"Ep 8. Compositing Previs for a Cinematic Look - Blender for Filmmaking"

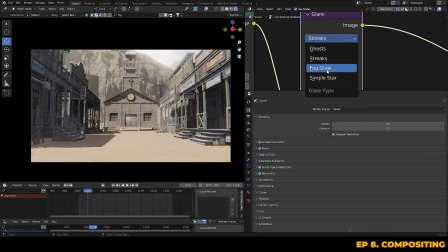(8:11)
I like to use the fog glow option and play around with the threshold to get it just right. You can also adjust the size of the glow to keep it from becoming too distracting. So I've set mine to around 6 or 7 so it doesn't overwhelm the scene.
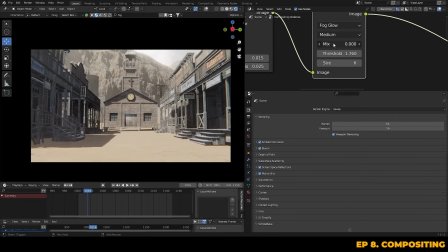(8:25)
You can always fine tune it using the mix to control how much glare you want to see, but of course don't go overboard, unless that's what you plan on having. Let's also go ahead and add some film grain. Adding a bit of grain is important to make things look more like they've been shot on a real camera.
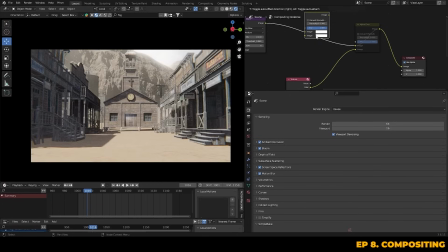(8:41)
We can do this by using an alpha over node and plugging in a noise texture. Again, just keep this subtle.
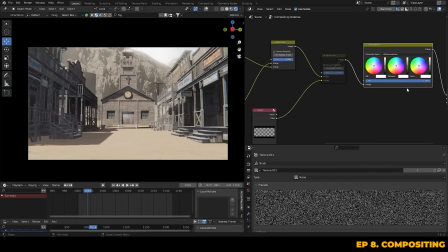(8:48)
Finally, you could dive deeper into color grading and correction at this point using nodes like the color balance, but for now we're just going to leave that for the editing stage.
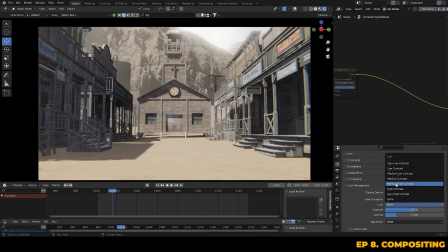(8:56)
We'll just make some slight contrast adjustments inside the look settings, giving the scene a nice polished finish.
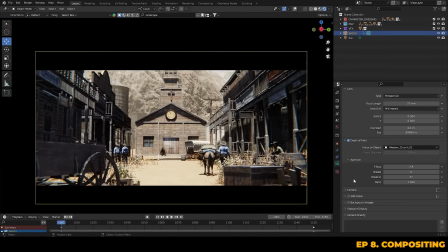(9:02)
So at this stage now, I'd say that this shot is looking pretty good and is in a good state.
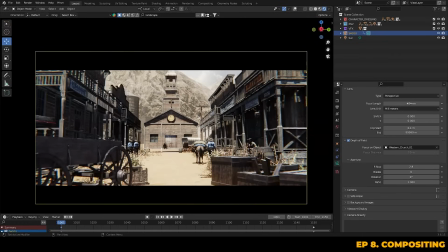(9:07)
We can now go ahead and get this scene set up ready for rendering. Before we begin, I feel like it's important that we can see more of the town and the assets that we've put in it.
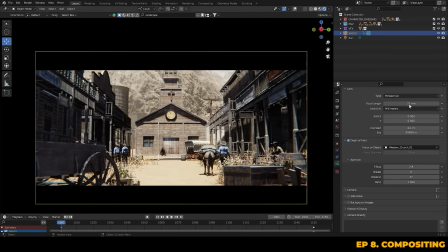(9:15)
So we can go ahead and reduce the focal length from our current
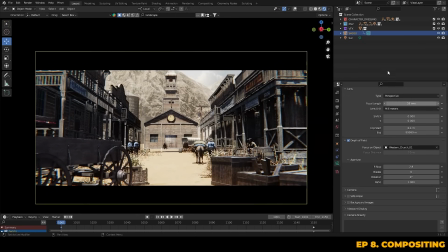(9:20)
37mm lens to something like 28mm. Make sure that you're referring back to your lens list that the client provided for us, and as well has made the town look longer and larger, which also works to our advantage.
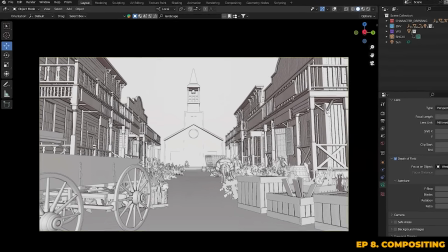(9:33)
So when you're happy with the look, we can go ahead and go to the Prism tab and then go to the State Manager.
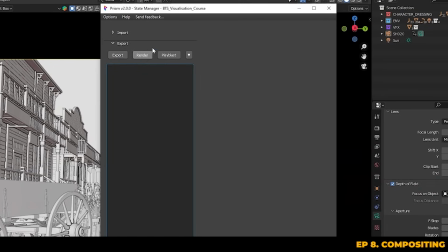(9:40)
Now, because we want to retain things like motion blur and our compositing that we've done, we need to make sure that we choose the render option, as these things aren't actually supported in playbusts. From here, you can just fill in your frame range, camera, resolution, and format fields on the right,
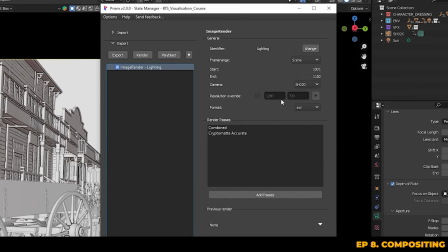(9:55)
and then you're pretty much ready to go. you can just right click the render node and hit execute.
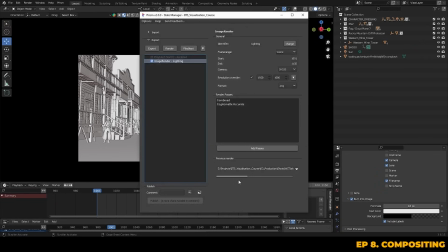(10:01)
Prism renders can only be done as image sequences, but you can actually use Prism to convert these to video files.
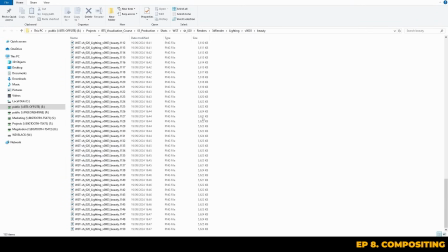(10:08)
Instead of having to drag it through somewhere like Premiere Pro or DaVinci, and it'll just save you a lot of time just to convert these image sequences inside of Prism itself.
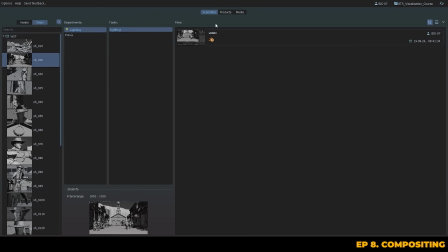(10:19)
So you can do that if you just go to the media browser by clicking the arrow next to the file path.
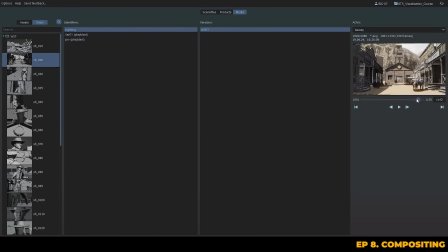(10:24)
So you can select your latest render and then right click inside of the render preview window,
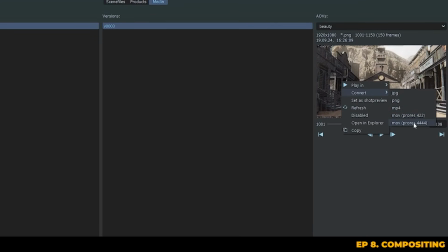(10:31)
and you can select convert, and then from there just choose your file type. So I like to choose MOV 422 because that retains the highest quality of render.
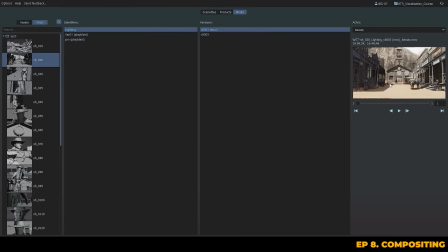(10:43)
But you can choose MP4 if you want a smaller file size, but that will have obviously some compression.
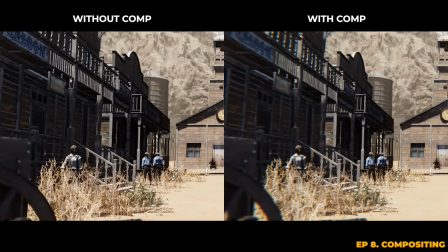(10:48)
So here is a side-by-side of our render that we've just outputted. One has compositing and motion blur enabled, and one does not.
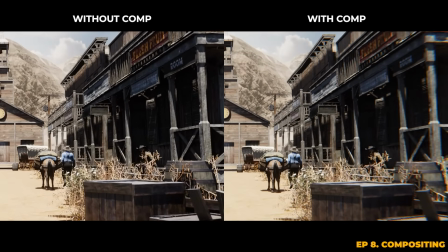(10:55)
You can see how much of a difference it makes to go that extra mile.
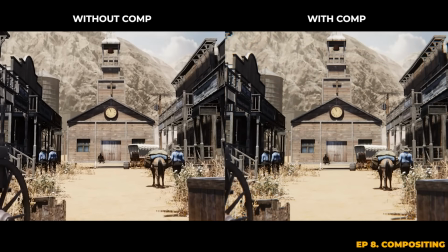(10:58)
It just helps to make your shots feel closer to the real thing and have a more cinematic feel in general, something a client will massively appreciate as it will help to further enhance their vision. So there you have it. That's how you go about adding final dressings, lighting and atmosphere to a shot to help bring it to life, and also how to utilize Blender's built-in compositor to help add more of that cinematic feel to your renders.